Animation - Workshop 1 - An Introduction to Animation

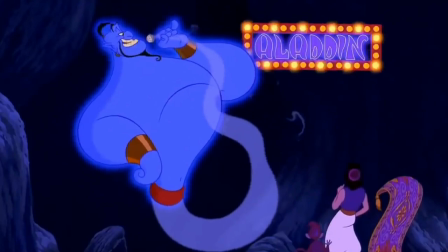Disney has now released two versions of this story. The first, in 1992, was all traditional hand-drawn animation, and the second,
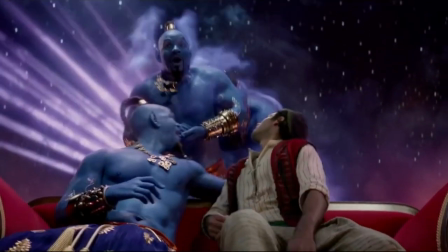in 2019, is carried by live actors and real sets and props.
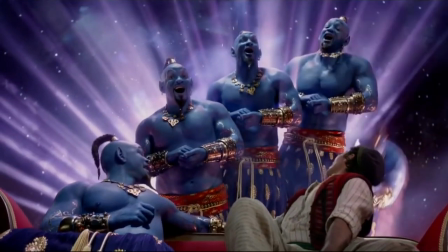This scene from the remake is so far removed from the original I wouldn't recognize it if I saw it. Then when you see what's going on in the original scene, it makes sense.
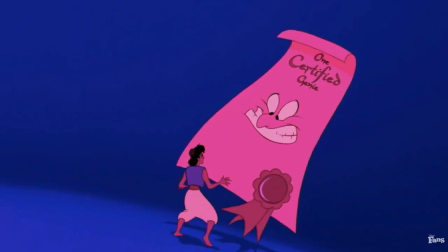Obviously, you can't ask an actor to do this, because it's impossible, but why didn't they animate it?
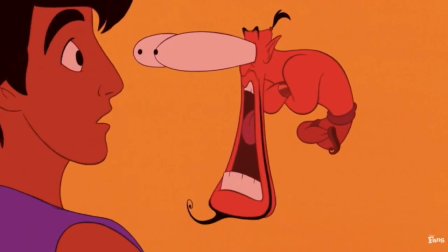Because if they took Will Smith's face and popped his eyes and jaw like that, this upbeat dance number would soon turn into a horror movie.
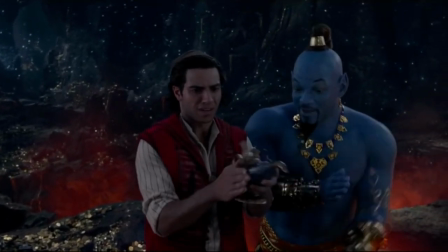People can't and shouldn't be able to do something like that, so wisely they remixed this part.
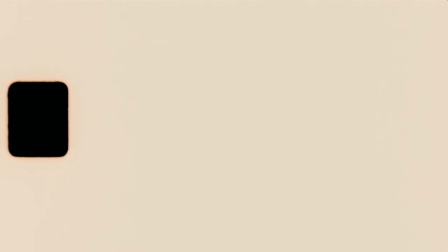And so animation is especially good for creating abstract concepts or things that would be hard or impossible to create in real life.
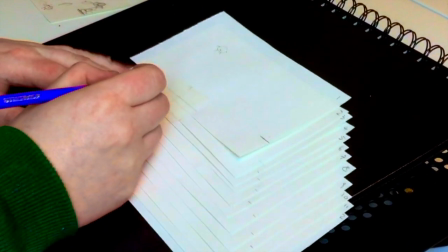So we've taken a small look as to how it's made and why we do it, so why not try our hand at creating something ourselves.
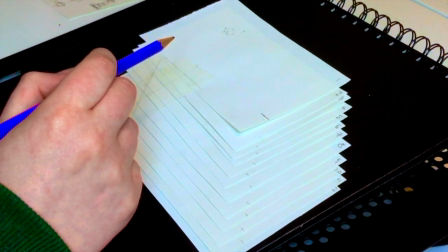This is just going to be something very simple and short, so you can follow on with no drawing talent required.
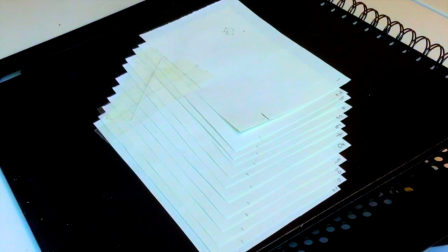We're going to follow the traditional method somewhat with a little 1 second flipbook style piece.
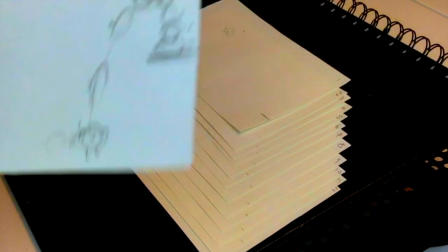And I know right now this doesn't look like a flipbook much, but I thought it would be better to flare out the paper a bit to make it easier to see.
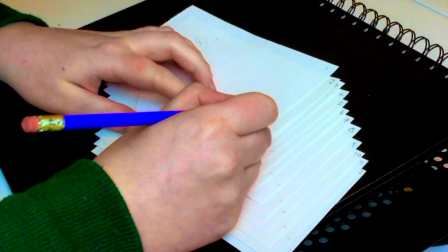And remember, with flipbooks we want to keep all the drawings to the edge of the page so it doesn't get lost in the fold.
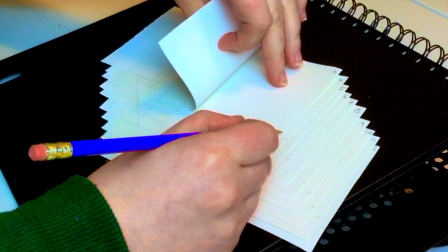So the little 1 second animation we're going to do is going to be a little character jumping up from the ground onto a ledge.
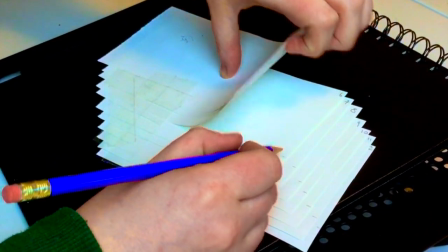So what I'm doing now is just drawing in the little ledge on all the pieces of paper.
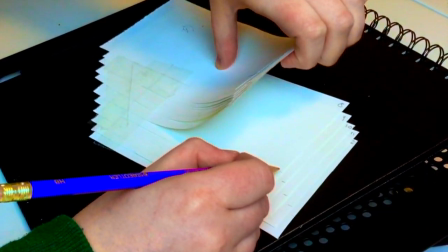You saw a second earlier I had a little cheat sheet
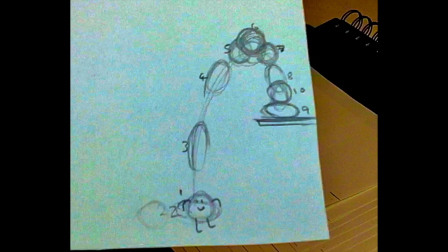which could be helpful just to sort of map out what you're going to do and where you're going to go.
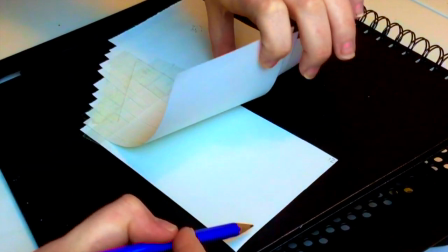When you're making an animation, you have to sort of consider what action you're going to choose and how much time you have to do it.
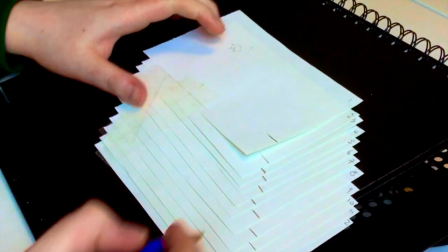So for 1 second, a little jump is quite enough. We can't really do anything more complex than that.
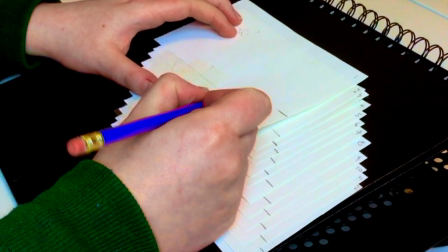Otherwise, we're going to need more frames, and that's cutting out more paper.
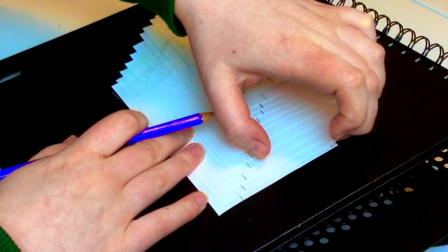So what I like to do in the beginning of any animation is map out where the character is going to start and end.
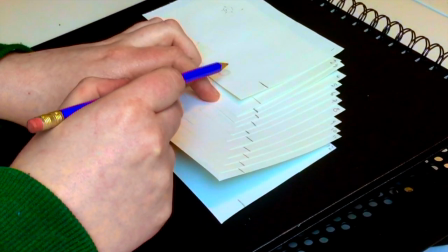That gives me a better idea of what I'm doing in the middle.
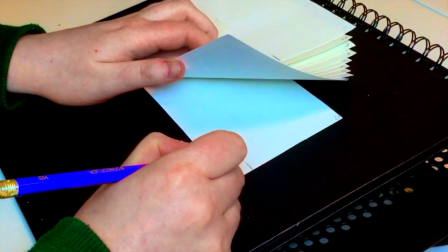So I'm just sort of imagining in my mind's eye and drawing down where he's going to start on the very first page,
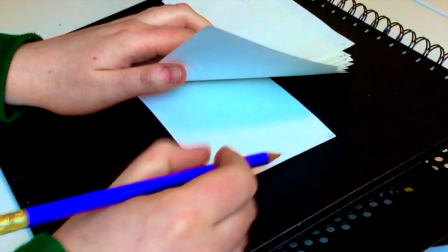and then obviously where he's going to end on the very last page.
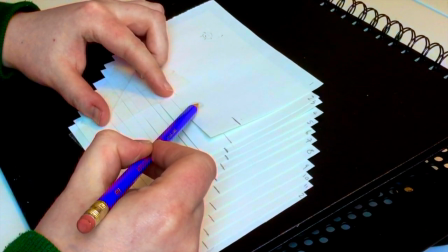As well as the start and end position, I'm also just sort of marking out the arc that the character is going to take for the jump.
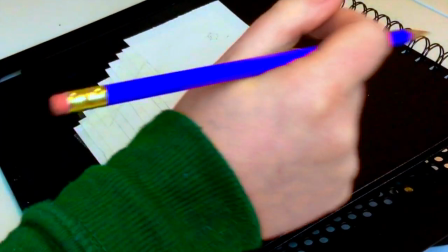It just sort of, again, helps me visualize how it's going to take place.
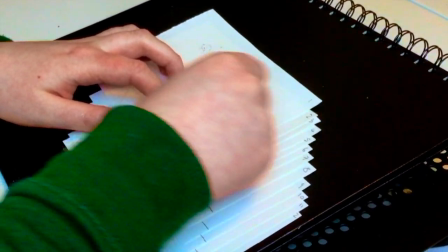Creating animations doesn't just come naturally to everybody that's ever done it. You do have to learn how to animate, and it does take practice.
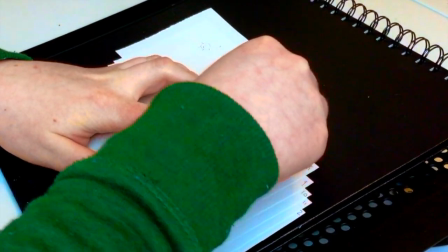There are some rules and principles you can follow to ensure that your animation looks its best though.
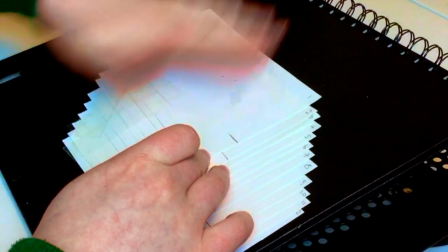The most well-known principles are by Frank Thomas and Ollie Johnson,
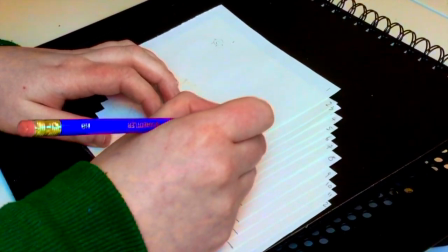who were two of Walt Disney's core animators, who introduced these 12 principles in their book, The Illusion of Life.
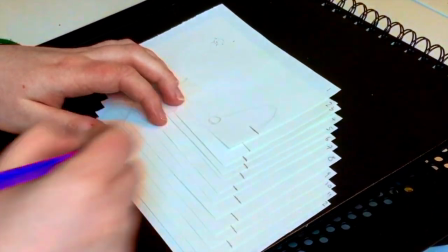I'm going to touch on the first two principles today, which are squash and stretch and anticipation.
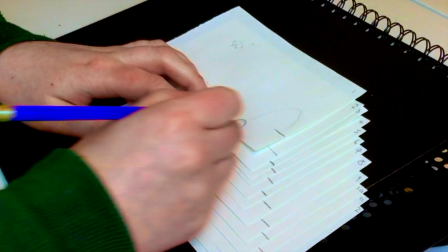What I'm doing now is a bit of both of those principles actually, but it's more about the anticipation.
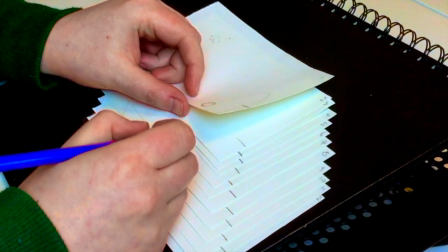So for the second page, the little circle, I'm drawing a little bit more of an oval,
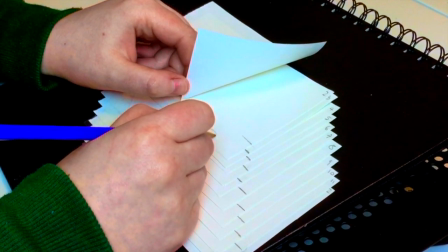as if someone has pressed down on the little circle's head, as it were, to sort of flatten it out. And while this is squash, it's also anticipation,
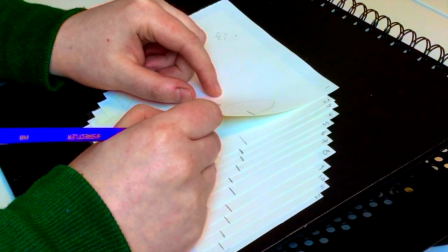because he's sort of hunkering down and anticipating or getting ready, gearing up to make the initial jump.
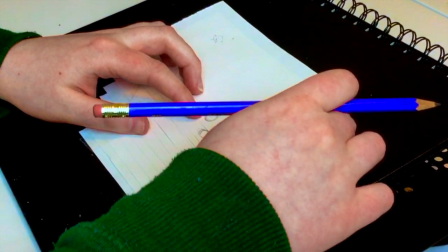If we didn't apply this anticipation by squashing his body down,
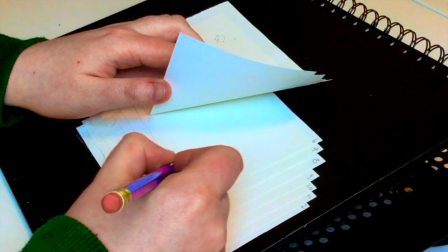showing that visually, it would just kind of look like he's flying off attached to a pair of strings.
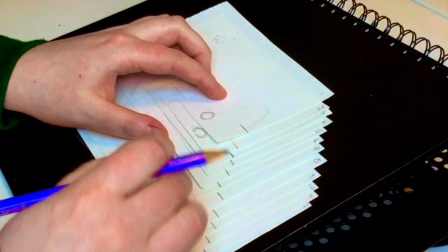There'd be no indication that the character is the one that's actually putting in the effort to make the jump,
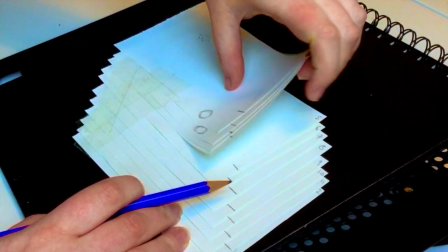so that's why we show a bit of anticipation, and we're doing that with a squash.